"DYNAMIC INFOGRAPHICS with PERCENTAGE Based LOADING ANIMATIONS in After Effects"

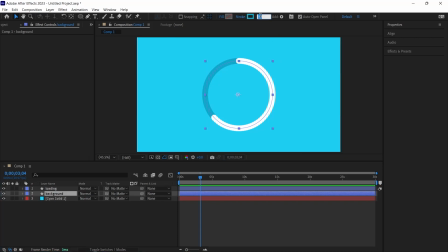By opting for the background layer and elevating its value, say to 80, a loading line materializes within outline. However, the design's versatility allows for personal customization depending on your intentions. Consider this scenario.
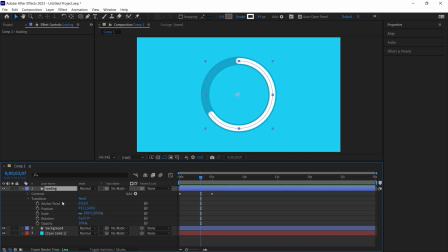You are crafting a stylized infographic resume and wish to denote a skill at 75% proficiency. Adjust the trim path's value under content to 75% for the second keyframe. The animation will progress to this point and halt.
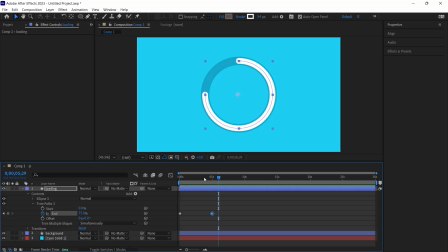You might observe a pronounced, but After Effects provides a solution to mellow this abruptness.
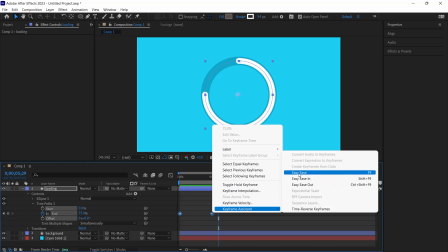I select both keyframes, right-click and navigate to Keyframe Assistant Easy Ease. Alternatively, post keyframe selection, the F9 shortcut serves the same purpose.
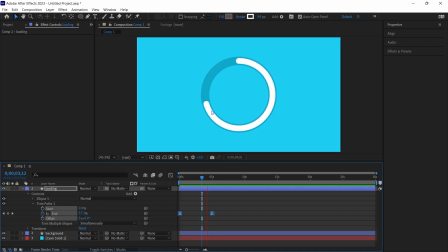You will discern a smoother motion upon activation. It initiates gently and culminates with an equally graceful termination. Endeavor to utilize easy ease frequently to enhance your animations.
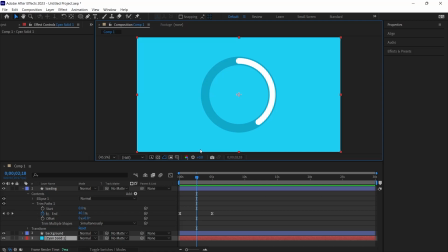The animations become significantly smoother with this approach. Now let's address the loading portion of our animation. So, what about the percentage counter? I swiftly grab a text tool and inscribe 0 onto the scene.
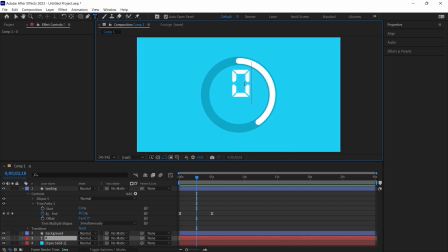Should you seek a digital SQL numeral, the DS Digital font is an excellent choice. I opt for the Gotham font to achieve a more conventional appearance. I reduce the font size to 280 and center it using the Ctrl-Alt-Home shortcut.
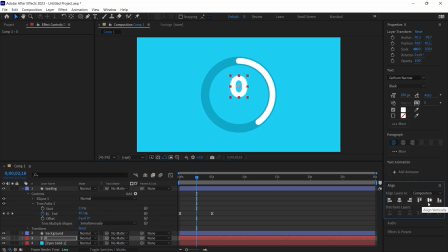This action aligns the text both horizontally and vertically within the scene, courtesy of the Align panel. Should the number's center point deviate during your project, these direct alignment options prove invaluable.
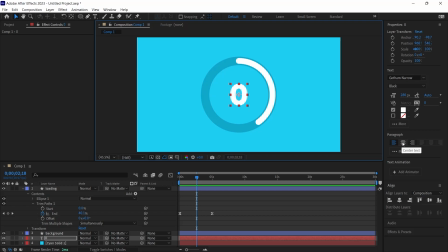It is crucial to align the paragraph centrally to ensure that varying numeral widths remain centered. Upon centering the paragraph, the central point shifted. The solution? I press Ctrl-Alt-Home once more, realigning both axes.
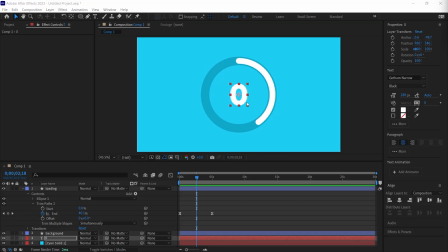Next, we will incorporate a slider control effect into our scene, synchronizing the numbers progression with our loading animation. I navigate to the effects panel. If you can't spot this panel, activate it by selecting the effects and presets option within the window menu.
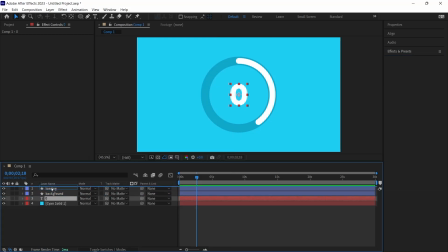I shift the zero layer to the uppermost position and input slider into the effects search.
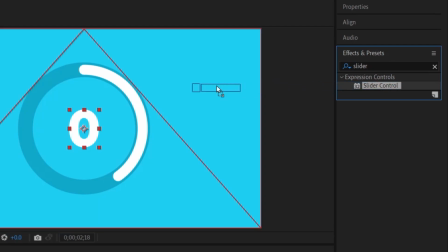We see the slider control here. I drag the slider control effect with the mouse over the text.
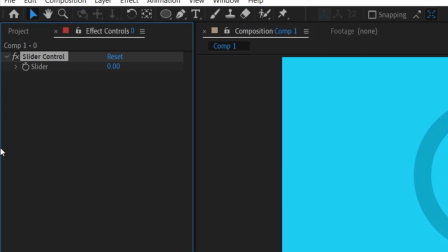See here the properties of the effect. Now I open the text properties.
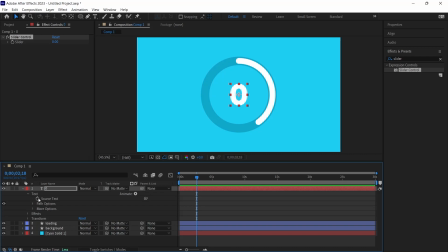Under text you will see source text. I click on the stopwatch on the left of source text and press the Alt key on the keyboard. The expression field opens. But we are not going to write anything in this expression field right now. When you click on this icon, look, a string will be following you. A line.
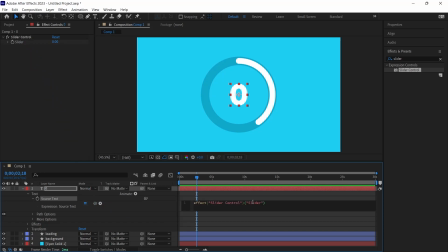I drag it over the slider so that the expression will write itself. When we change this value, as you can see, the value on the scene will also change. Now, let's press the U key on the keyboard. We are going to set up the keyframe in the slider as follows.
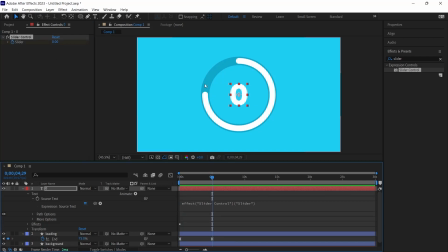I set the slider value to 0 and click on the stopwatch icon. Above the 5th second, I input 75, reflecting where we left it. If you are aiming for 100, you would input 100%.
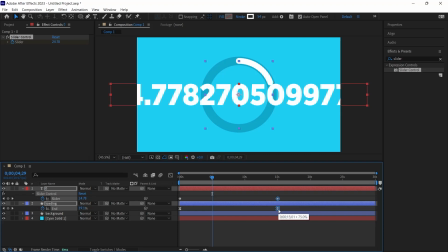If you drag out the timeline, say to 15 seconds, you might observe decimal numbers. Ideally, we desire only whole numbers. To resolve this, I access the prior expression field by pressing the U key.
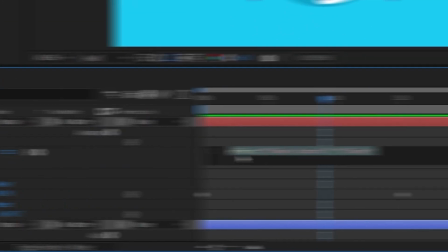The expression section is visible. There is an additional code snippet we need to append.
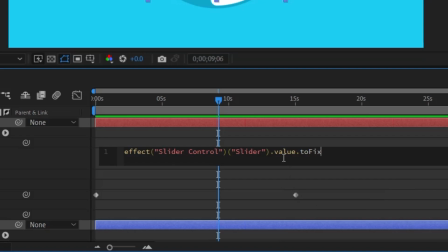When you select any field, the percentage symbol is affixed, rendering the value as a whole number.
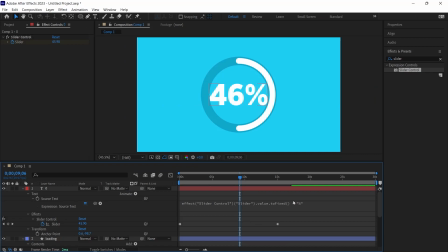This adjustment prevents the earlier issue of decimal values appearing. Should the composition appear too expensive for your workspace, hold the Shift key and resize it from its corners.